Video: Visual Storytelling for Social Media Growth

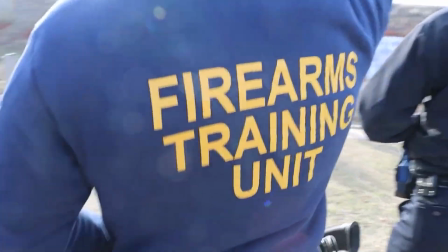[16:20]
Showing a close-up is going to draw me in. It's going to make me much more interested. 20% of your shots need to be wide shots. Things that you can go back to that reset the sequence and kind of establish where everything is.
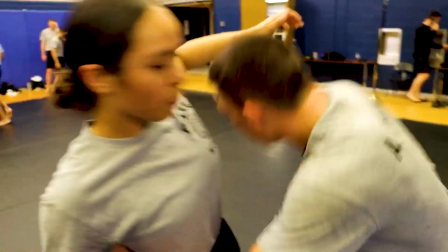[16:34]
Another 20% of your shots need to be the medium shots, the action that's going on.
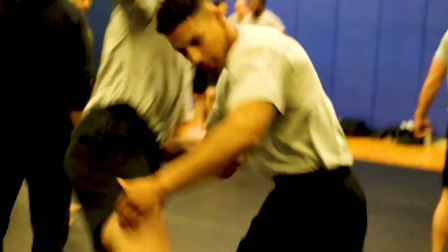[16:39]
But the bulk of it, that 60% of your shots, need to be close-ups. And so that breaks down neatly in the 5-shot sequence.
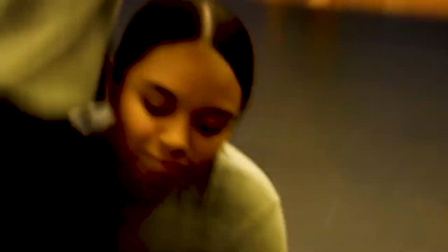[16:47]
But if you're shooting more than 5 shots, which you probably are, then make sure that you are filming lots and lots of close-ups.
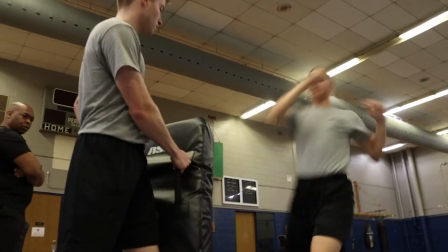[16:54]
And it's one of the most beginning mistakes I see a lot of people do when they're trying to tell visual stories, is they're too afraid to get in close with those details. That's what your audience wants. That's going to be where the story is closer, not further away.
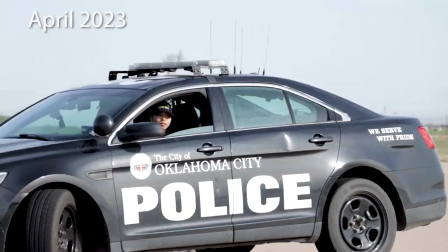[17:10]
And when you get to the editing process and put it all together,
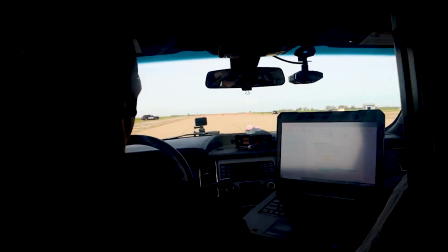[17:13]
you're going to give yourself a lot easier time to make it look visually interesting than having this kind of jarring, jumping around similar shots. So the big difference between photo and video is simply this. A photo is a still image, a video has motion.
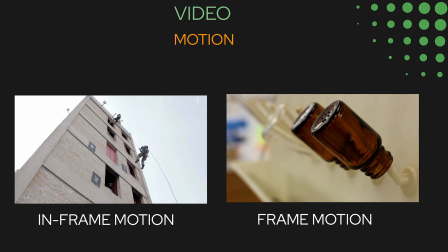[17:29]
So we should be taking advantage of that. Look for opportunities that you can show motion.
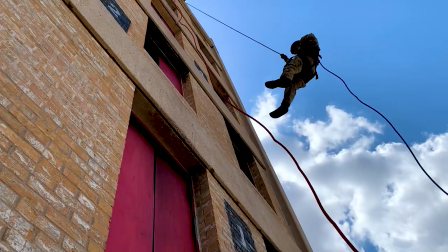[17:34]
It doesn't even necessarily have to be super exciting or fast-paced,
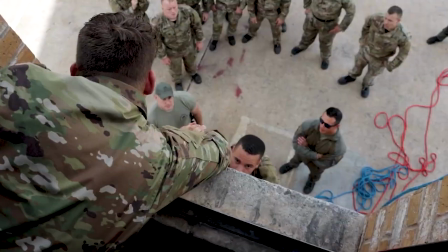[17:38]
but having something stationary tends to be more boring and makes us lose interest in the storytelling,
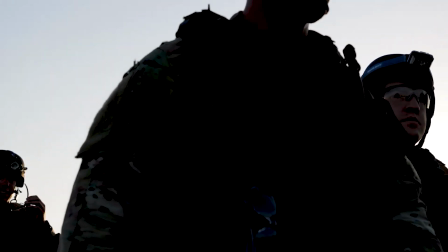[17:45]
where if we keep it moving, then that visual storytelling goes up and ultimately the whole product is much more appealing to our audience. Now, when it comes to moving the camera, we want to avoid jerky shots that are just going to be hard to process, right? So you don't have to be a professional with cameras to be able to just do slow moving shots.
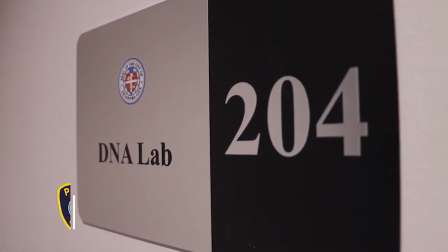[18:07]
So don't feel like you got to throw in the towel just yet.
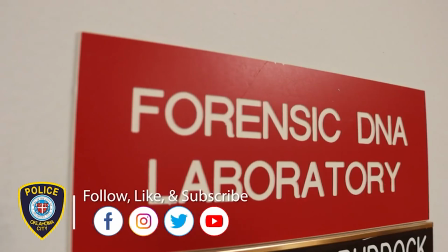[18:10]
You can move the camera around and you can focus in with your close-ups and highlighting other details with your 5-shot sequence,
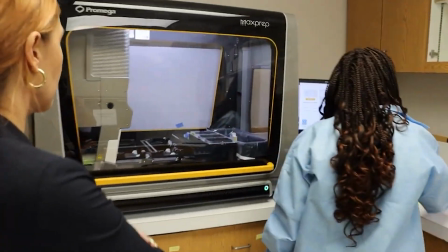[18:18]
and you can generate interest and visual appeal to your story that may not natively be there.
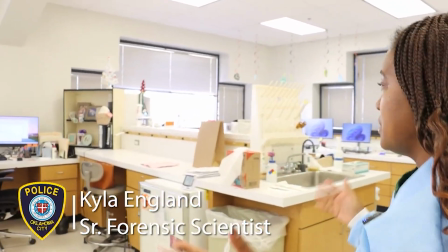[18:26]
Now, we've talked a lot about video techniques, and I said audio is the unsung hero when it comes to video. Bad audio will kill even the best looking video. So it's important that you use proper techniques.
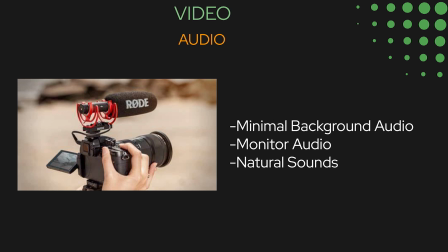[18:41]
We want to make sure that our subject is going to be the most prominent sound that we capture, because that's the story you're ultimately trying to tell. If you were by busy traffic, if you were by a water fountain or anything, that noise is going to get picked up.
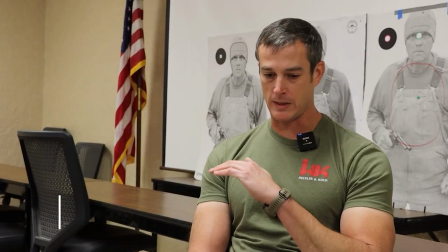[18:56]
So find areas that are relatively quiet and be cognizant of the fact that what could be potentially adding extra noise.
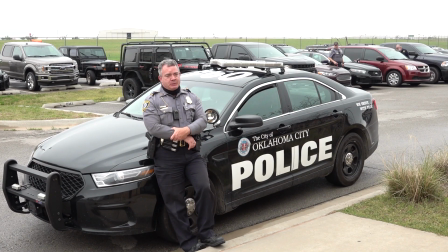[19:02]
And one of the few ways that you're going to be able to to get good,
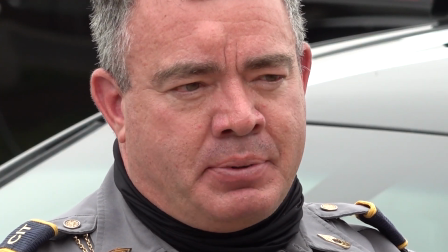[19:07]
clean audio is to make sure you're capturing good, clean audio.
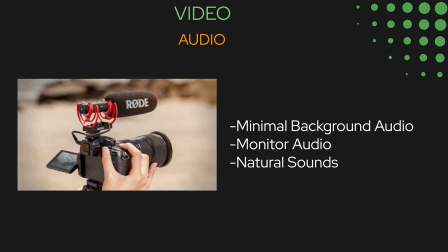[19:11]
So if you're using a DSLR or some kind of camera, make sure you have headphones. Now, so many times we think about audio, we're thinking about interviews, but a really fun way to be able to tell stories is to actually think about the audio of the event, the people and the places, the thing, these natural sounds that we could be incorporating into our videos. The world is a very noisy place with lots of unique sounds, and those can just bring us in and suck us into the story like we feel we're there.
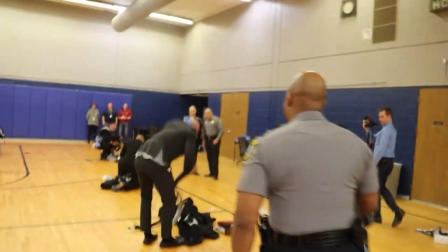[19:43] You're not ready because your stuff's not in your hand. Hurry up! Now!
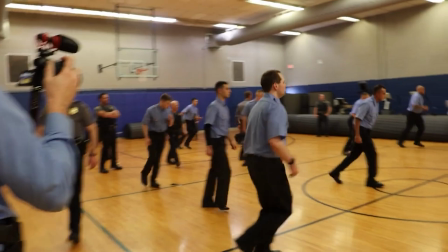[19:50] Hurry up! Don't look at me. Get your butt out there. Hurry up! Let's go!
Now, so far, photos and video, that's maybe approachable. The thing a lot of people dread when it comes to visual storytelling is editing. And I will admit, you have to know how to edit to be able to edit. So whatever you're editing on, whether it's a computer or whether it's an app like CapCut or Canva,
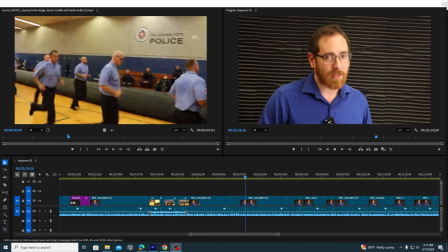[20:15]
it doesn't have to be intimidating. You are going to need to learn it. There's a lot of resources out there to teach you how to edit. I want to go over editing to enhance your visual storytelling and to enhance your social media growth.